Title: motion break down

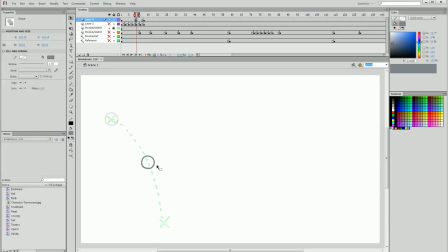(4:05)
You'll notice now that even though I placed the ball in the middle of the motion, with a greater distance between the first keyframe and the breakdown frame than the breakdown frame and the last collision frame, the motion is going to be more spread apart at the start and faster at the end.
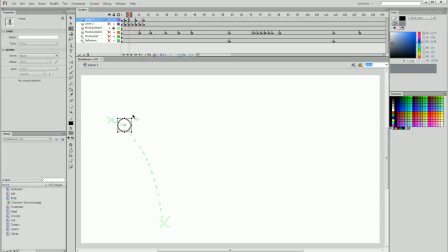(4:23)
The result of this, when I then add some in-between frames, is that the ball appears to accelerate before it collides.
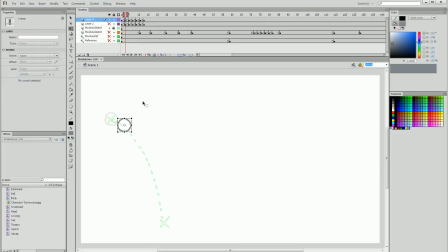(4:42)
This can be accentuated even more by having the initial frames even closer together and then the last few frames with the ball spread quite apart.
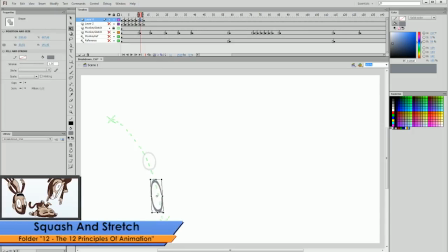(4:53)
We can also really stretch this ball just before it collides with the ground to show that
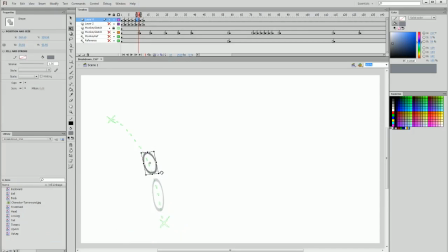(4:58)
the acceleration is really maximizing here and that there's going to be a lot of impact when it hits. The result is much more dynamic than our initial example. So I'm going to show you with a loop segment on so you can see it speeding up and accentuating some motion.
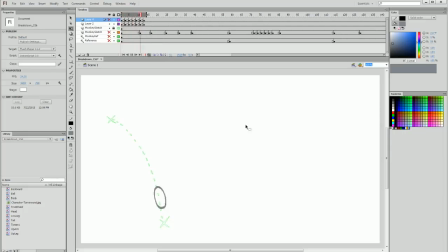(5:15)
In my previous example, things are a little flatter. Now it's hard to see in context because it's a very short segment of motion, but when we have the monkey doing the same thing, it'll be much more visually appealing to stretch the motion around in a way that works really well with what we're trying to accentuate.
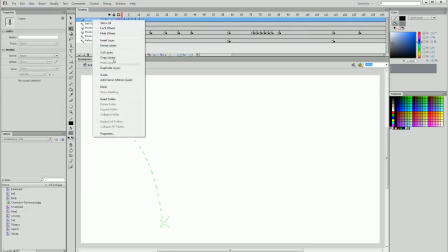(5:34)
So I'm going to turn these layers into guides so that you can check them out later, and I'm going to hide them so we don't need to really come back to that. So now I'm going to go back to my monkey sketch and we're going to play around with the breakdown of the monkey. So to begin with, we create that blank keyframe between the first and second keyframes,
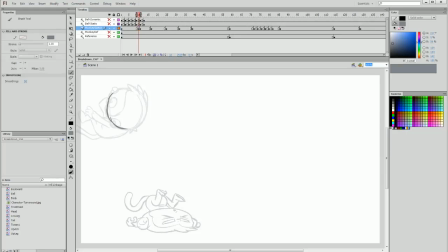(5:54)
and I'm going to draw the shape of the head, the circle, the same size as the monkey's initial keyframe. Again, sketchy is fine because we're sort of roughing in our frames here, and I'm going to copy the resulting circle so that I can paste
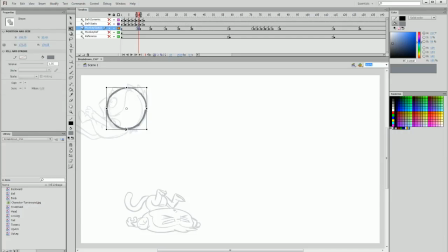(6:14)
it later on every time I need a circle the same dimensions as the monkey's head. And then I'm going to drag this head down and I'm going to draw the monkey in his sort of height of acceleration, and it's going to be more accentuated.
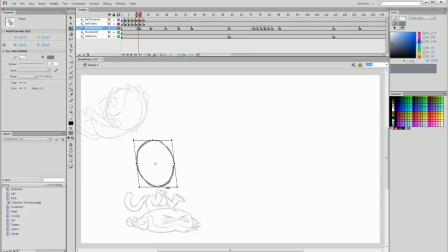(6:30)
So I'm actually going to stretch this head out in the direction that he's falling so we can see that that acceleration is picking up. You'll notice that I'm drawing this frame immediately between the first and second keyframes.
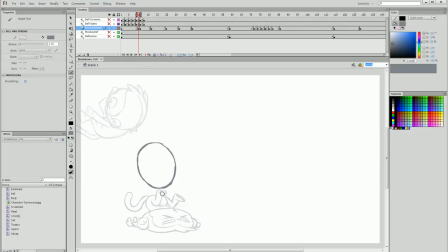(6:44)
That's because I prefer to create it immediately next to both and then drag it out into the position that I want it to be in, and I can play through and tweak that position until I'm happy with how the motion is looking.
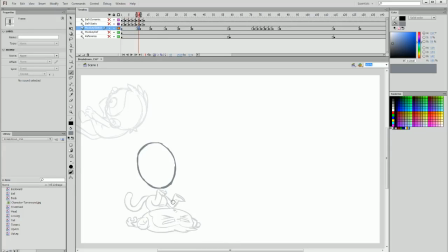(6:57)
So I first do the drawing immediately next to everything, and then I spread things out and then I play with how it's spread out. So getting back to the breakdown, I'm going to be drawing the monkey's eyes wide open this time. I'm going to make sure I have the proportions in the right place.
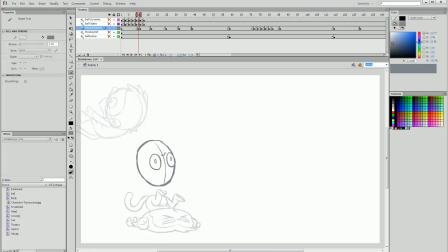(7:18)
And you can see that the eyes are stretched vertically. This is to help accentuate that stretching motion, and everything on the monkey's head and then later the monkey's body is going to accentuate this motion.
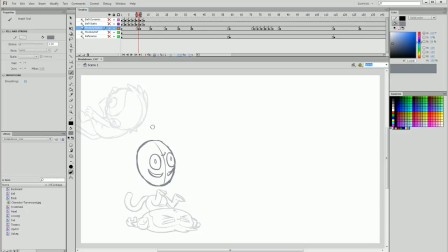(7:32)
Before I get through to the details of the head, I'm going to continue with the body sketch. So I'm going to draw my little backwards bean here.
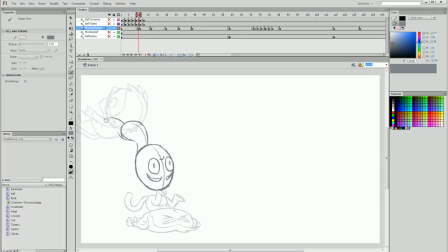(7:45)
Just reposition the monkey slightly, and I'm going to have his legs sort of trailing back a bit
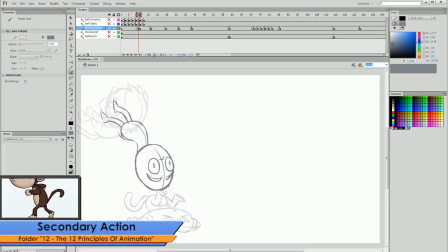(7:53)
to show that they have a secondary motion to the body itself.
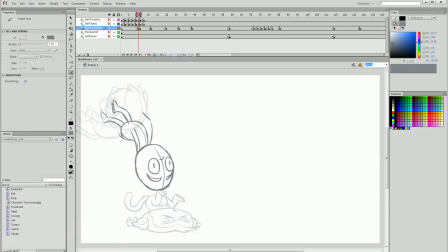(7:58)
I'm going to have the hands sort of dragging in front of him like this. So we can see he's got this limp sort of look as he's falling backwards, but we're also getting a bit of a stretched aesthetic.